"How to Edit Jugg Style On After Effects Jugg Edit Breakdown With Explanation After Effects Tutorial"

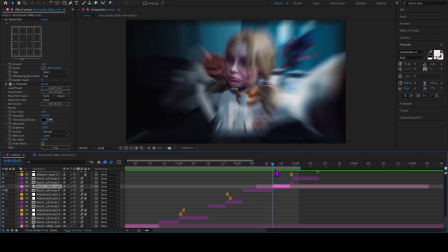(12:23)
The hotspots just to make it a little darker, and then radial blur, right?
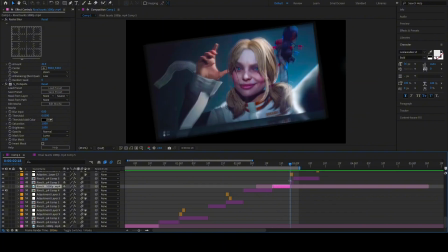(12:29)
Nothing crazy. Oh, and then here, this is like a little one framer. Basically, you would get, you could either add transform to this, or you could split the clip.
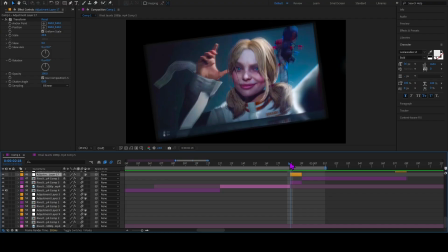(12:41)
Either one doesn't matter, but basically for one frame, you would zoom out like that, and then for me,
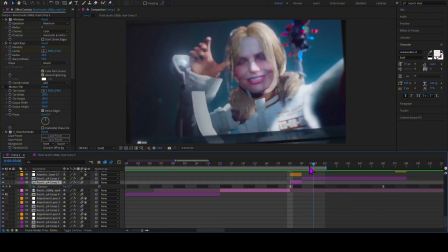(12:50)
I put a rotation, and then so it gives it like more like impact. So like it looks like this. Here. See what I mean?
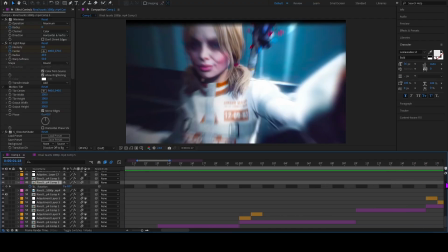(13:04)
Has like that little bounce, right?
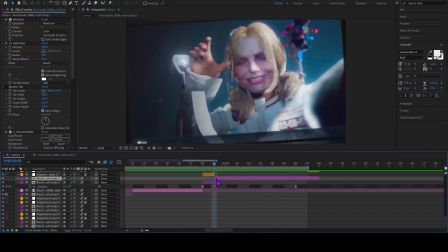(13:13)
See, a little bounce. And then for the effects here, it was just CC light rays.
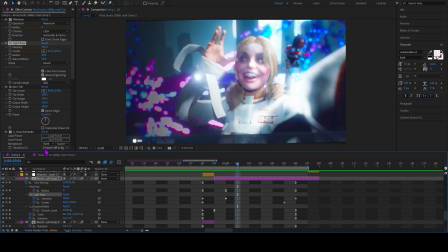(13:21)
Oh yeah, so here I had the CC light rays right here, and I just I had to go down.
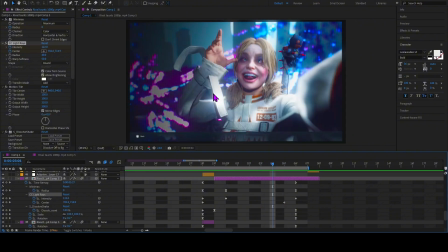(13:31)
As you can see, like it's just going down this little thing she has right here. It's just like a little random effect.
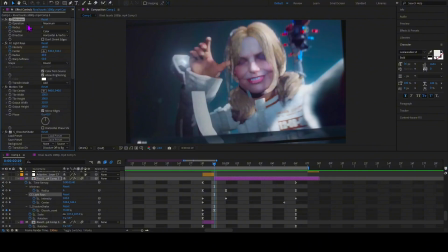(13:37)
You know what I'm saying? And then the Minimax, it was just, I don't have the BCC plugin. I need to get that, so I was just using it as a replacement. Originally, how you do it is here. Hold on, let me go back to it. Where should I? Is it this right here? Yeah.
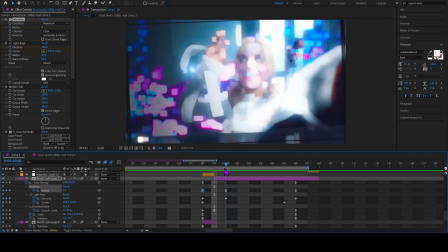(13:54)
So you start it at 0, and then you put the initial value, go back to 0.
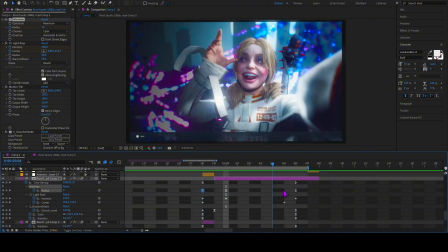(14:01)
So it has like a little build up, and then same thing with the shake, same thing like almost every effect in this edit. And then just like every other clip, scale, rotation, you know what I'm saying, there's nothing crazy.
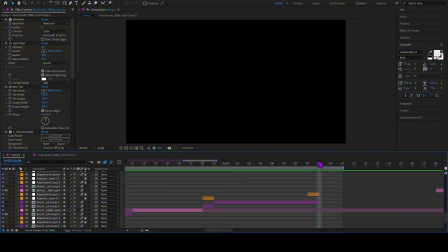(14:19)
Yeah, and then here just a basic offset, right?
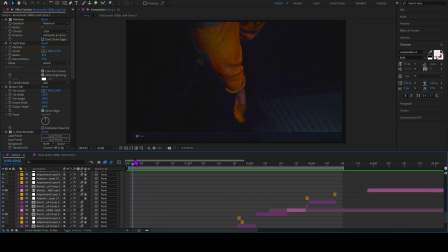(14:25)
Just a basic offset.
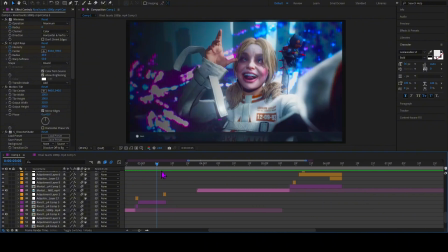(14:29)
And then for this part, I had the scale
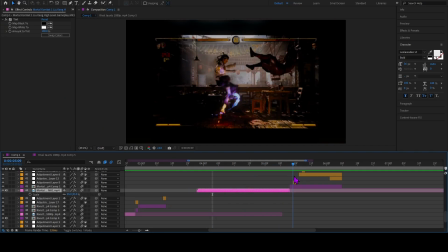(14:37)
like out a little bit more because I wanted to have like impact when it comes back in. So I'm gonna break this down real quick.
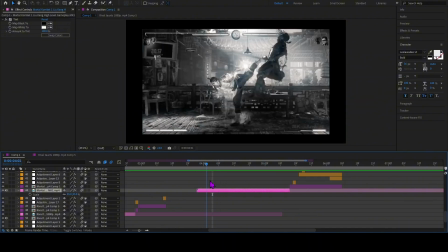(14:42)
So I just had I had the scale out like right here, and so when it comes like to the part,
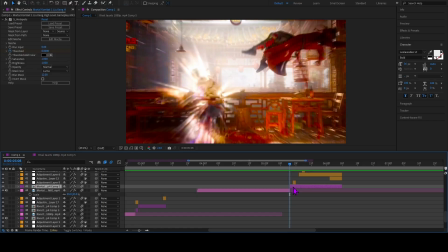(14:52)
you zoom, so you put the scale back to its regular value. So I had it at 100, right?
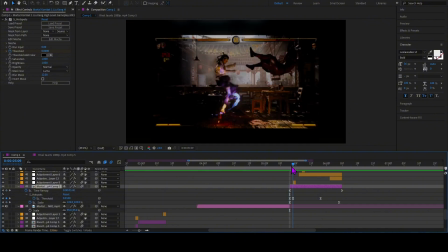(14:58)
Or 115 because I did a zoom out. So it's just boom, and then I added another transform with I think this hotspots.
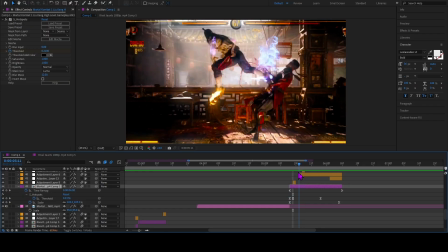(15:13)
So boom, and then for the shake, so here I was trying to like flow with the kick,
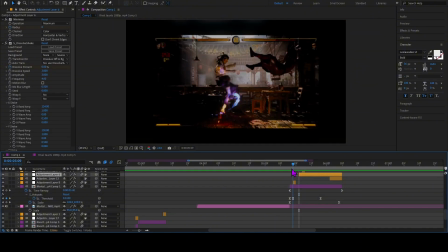(15:20)
so I did a rotation. So here, hold on, let me turn this off.
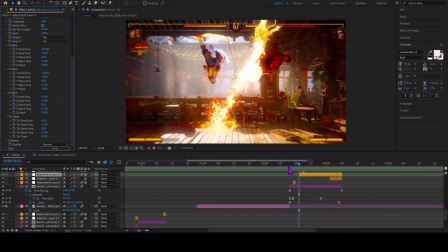(15:32)
So yeah, this is all I just did, just a rotation,
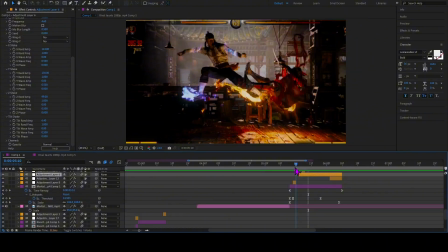(15:38)
right? Wait, hold on. Yeah.
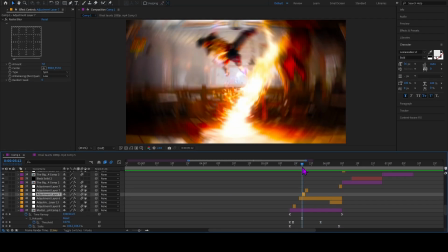(15:46)
So I added a one framer, radial blur with the rotation with the spin, and then I just added tint.
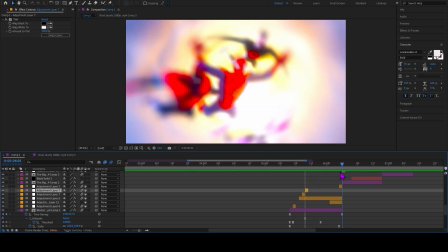(15:53)
You know what I'm saying? And then here where it rotates.
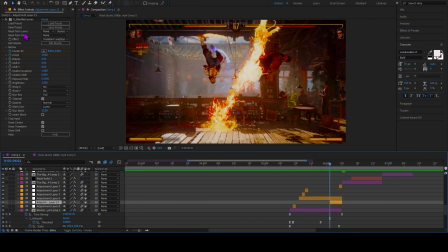(16:00)
So what I did here was I just added blur mode curves, S_blur mode curves, and then I just had to zoom in, but this zoom in would like zoom in at the top. So then right here,
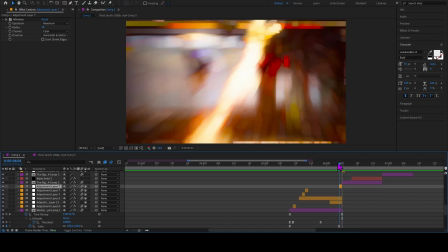(16:14)
like the one framer would be minimax, right?
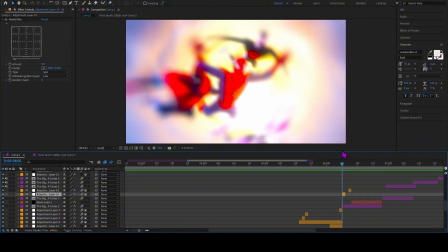(16:18)
Boom, and then it's radial blur again, have it like spin so it all flows together, and then what did I add here?